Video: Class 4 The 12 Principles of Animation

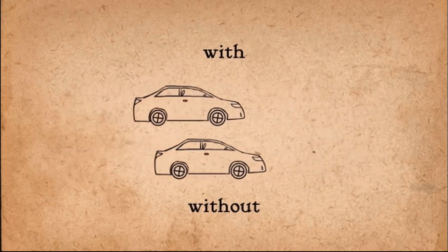Then it's now easing into rest. Now that's very crucial for you to understand, because when we start going into
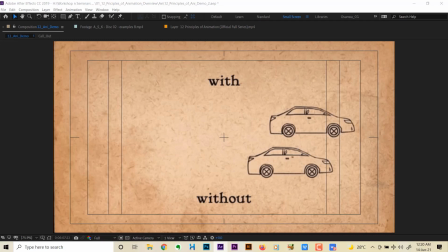when we start going into animation, all of this information comes to bear. Now, a very good way to demonstrate this is they have like a car or a motor, right?
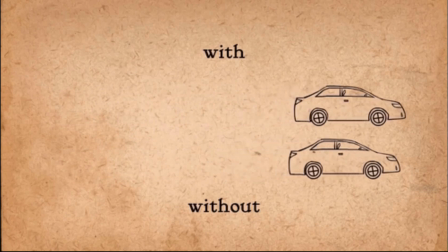A car doesn't just once it starts, it doesn't just go to full speed. Rather, it takes its time to build acceleration.
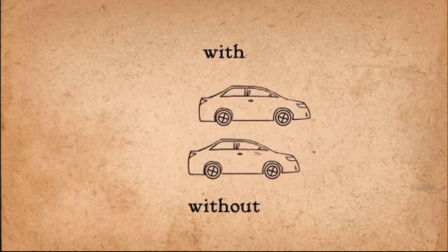Then later on, right, it now eases into rest.
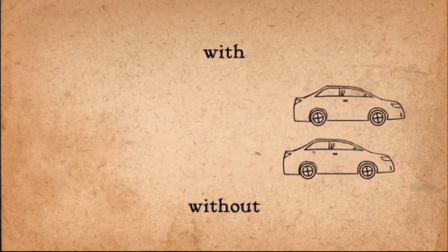However, mind you, I said that in general,
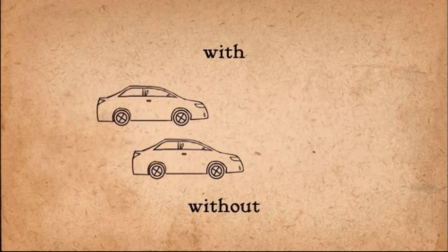this is it, but there are some other objects that doesn't follow this pattern that I just described.
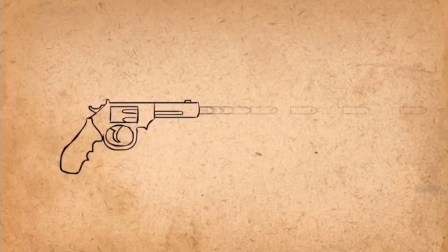For instance, if we were to have a bullet, we wouldn't have it easing out of rest. We wouldn't have it easing out. Rather, it comes out with full acceleration first off, right?
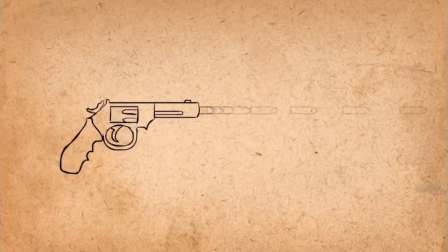Then later it will now ease into rest.
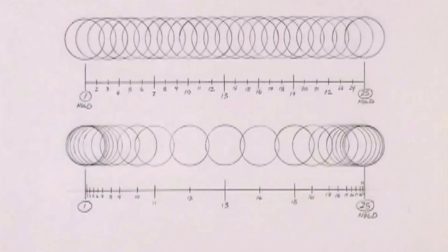So a golden rule to observe here, or how it works, is that with this diagram you're looking at now,
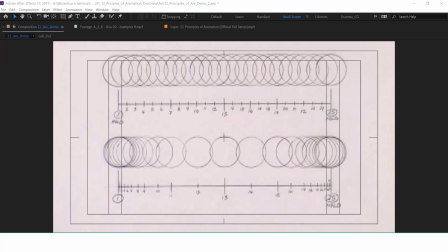is that let's say or everything happened under 1 second, right? Rem- Now, by default,
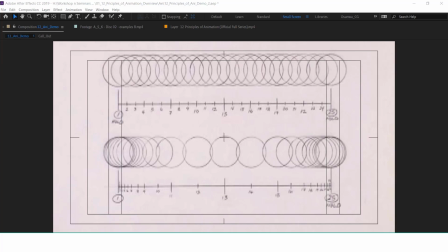traditionally, the way motion picture is arranged is that we have 24 frames per second. That's 24 images for every second. So right now, this is a typical case, but this one is 25, right?
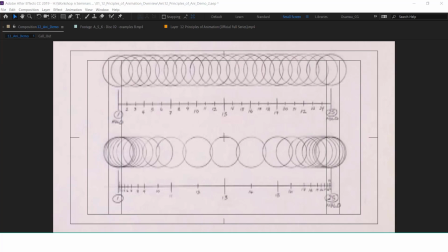This is 25 we are looking at now. 25 frames we are looking at. Now, the way arrange we arrange the frames now, the top one there is arranged evenly. That's at every frame.
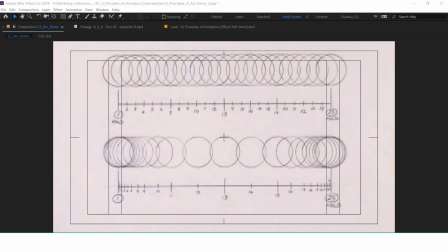It's arranged evenly. But the one in the bottom, it has more frames, right? At the beginning, not too far from each other, not too far from each other, not too far from each other. Then when you go to the middle, they were farther, very much farther.
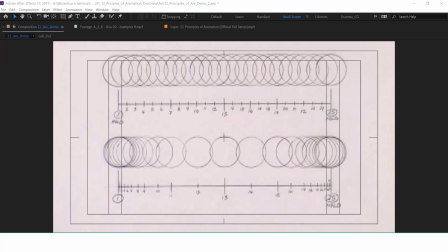Then when we got to the ending, They are now very, very, very close. Now, this form of arrangement, what it eventually does is it gives the idea that this object, while moving in time,
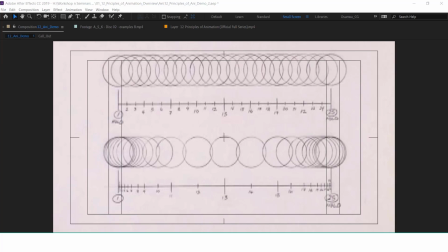is out of rest, then eased into rests back. So that's the idea behind motion picture, right?
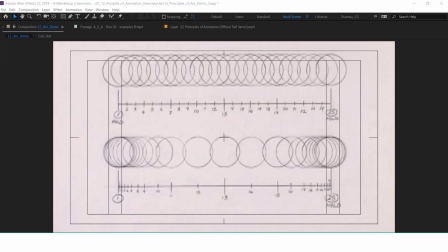That's the idea behind video and motion picture, is that you arrange objects. They actually stay, right? Because they are played in time.
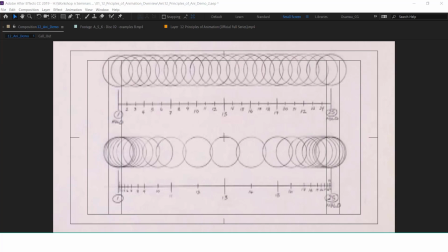Then that gives the idea that okay, oh, this thing is moving, whereas they are not actually moving, but our brain now pieces everything together. So how you now arrange them, if you have them closer to each other, right, they will look very smooth.
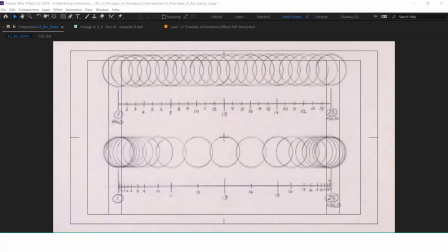They look very smooth as compared to when they are wider apart. So when they are arranged closer, they gives that sense of ease. There's the ease movement happening.